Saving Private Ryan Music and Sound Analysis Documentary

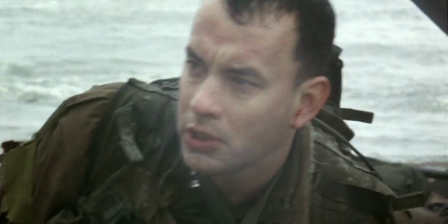(8:27)
This combines with point-of-view shots of Captain Miller looking around at the chaos that surrounds him,
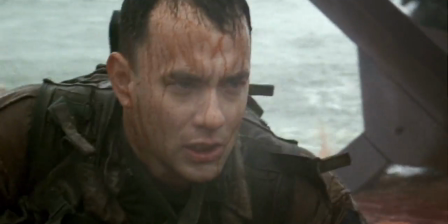(8:33)
creating a disorientating effect on the viewer, and so sound becomes a key storyteller.
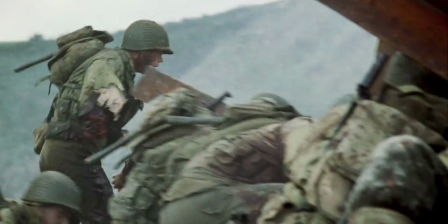(8:41)
This technique also allows the audience to get inside the character's mind and see the battle through his eyes and hear the battle through his ears,
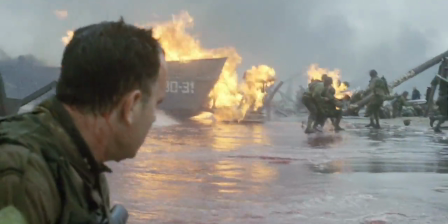(8:50)
and so we identify with him.
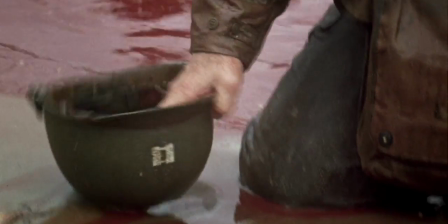(8:56)
This essentially removes him from the battle and helps suggest that he is in his own world, all the whilst he is shell-shocked.
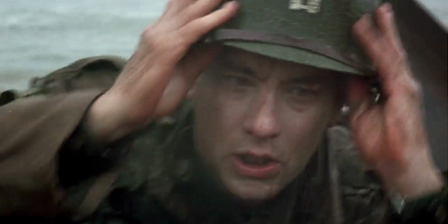(9:02)
As he comes back round, a progressively louder T-whistle sound throws him back into the full chaos of the battle.
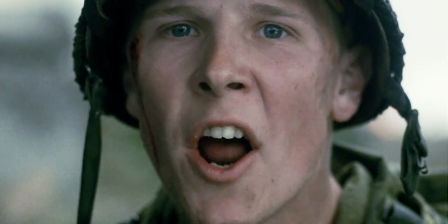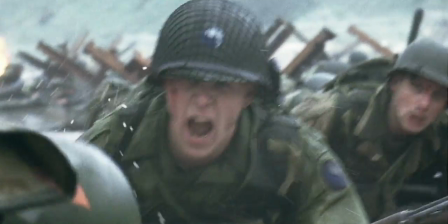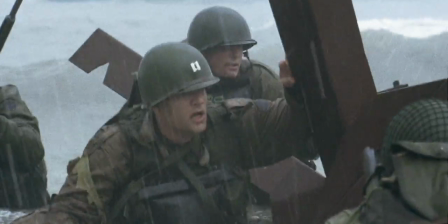(9:20)
Saving Private Ryan combines a complex array of sound effects and Foley work with 5.1 surround sound to connote the full scale of the battle.
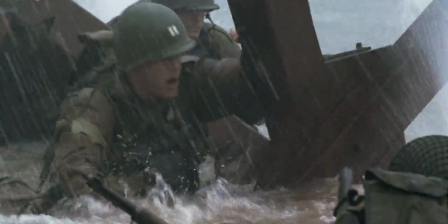(9:32)
Surround sound is used to separate the two sides' artillery sounds.
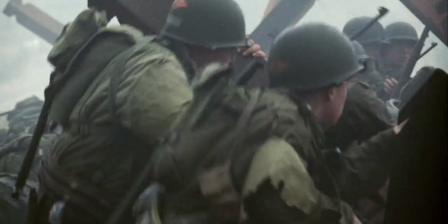(9:36)
The German machine guns occupy the right and rear channels, whereas the Americans are played through the front and left.
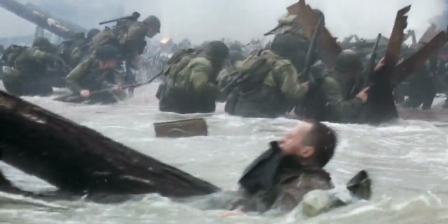(9:42)
The additional channel for the Germans suggests the sense that the Americans were literally surrounded, conforming to the way the rest of the scene is filmed and portrayed.
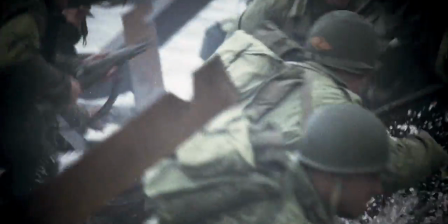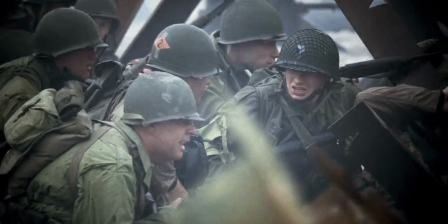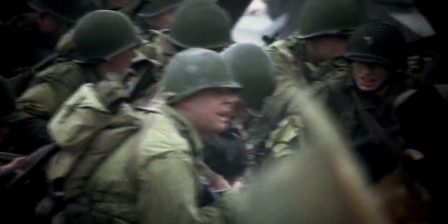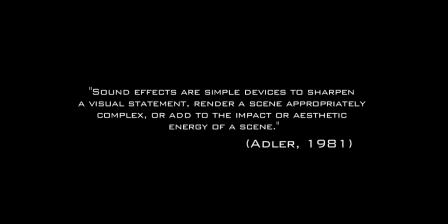(10:06)
Richard Adler said in 1981 that sound effects are simple devices to sharpen a visual statement, render a scene appropriately complex, or add to the impact or aesthetic energy of a scene.
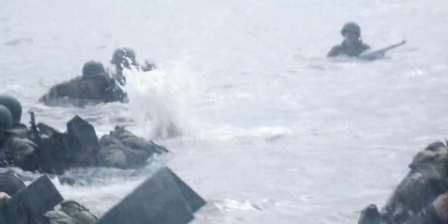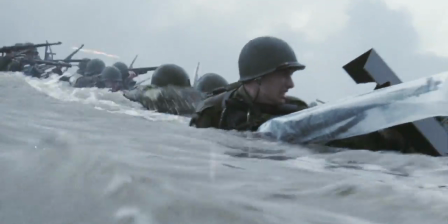(10:26)
Surround sound is also used to suggest the scale of the battle.
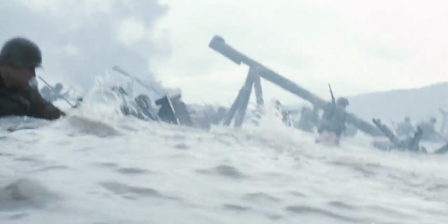(10:29)
The sound of bullets fly from one speaker to the next, which creates a representation for the audience of how the battle would have actually sounded that day.
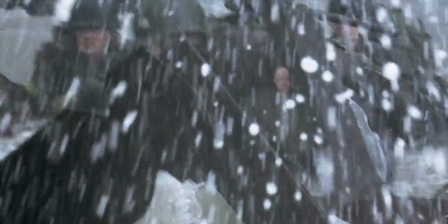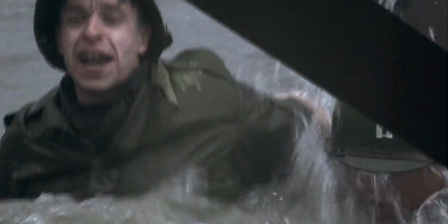(10:47)
Surround sound also allows multiple sound effects to be layered and played through different speakers to connote the full chaos and disorientation of the battle.
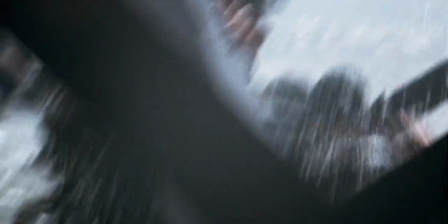(10:57)
Saving Private Ryan portrays the reality of war with no music to engage the viewer and disorientate them.
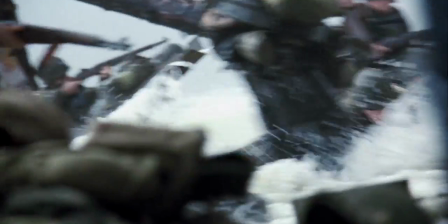(11:04)
It is a representation of what it was like for one of the soldiers.
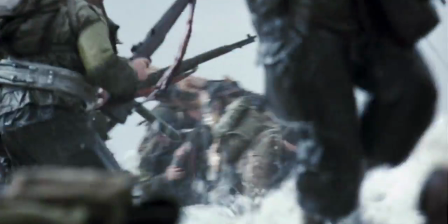(11:10)
The constant firing of the German M1 machine guns dominate the scene,
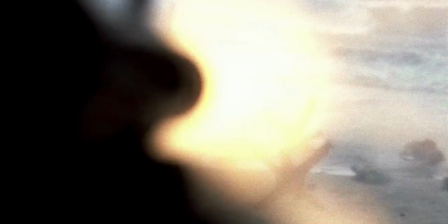(11:14)
and when combined with the over-the-shoulder shots of the German machine gunners, the American troops look like ants fleeing.
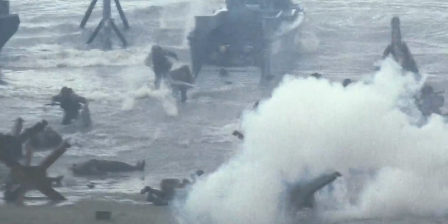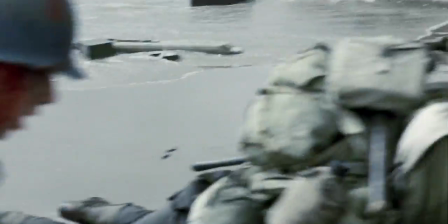(11:29)
Saving Private Ryan shows how the Germans had the upper hand because of their weapons and the fact that they were in bunkers up high,
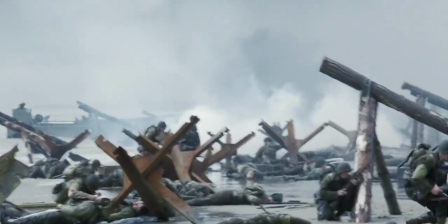(11:36)
compared to the Americans in open space on the beach. The Longest Day, however, connotes the American strength in numbers.
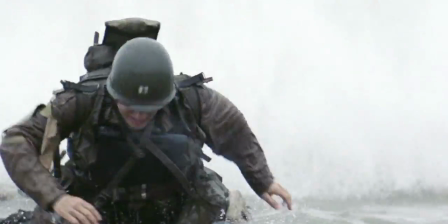(11:44)
The music suggests camaraderie and patriotism, and the film portrays the Germans as the ones who were scared. So what have we learnt from this DVD? Firstly, we need to know that as an editor it is important to know when and when not to use music.
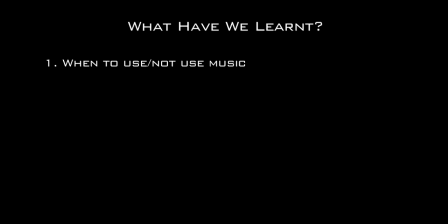(12:08)
Some scenes carry themselves without music or work better without it, such as the opening battle scene in Saving Private Ryan. But this also depends on the style of film. For example, the gritty handheld style of Saving Private Ryan suits no music,
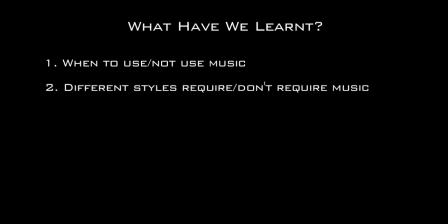(12:24)
whereas the visual style of The Longest Day suits having music, and its lack of sound effects requires music to carry the scene through.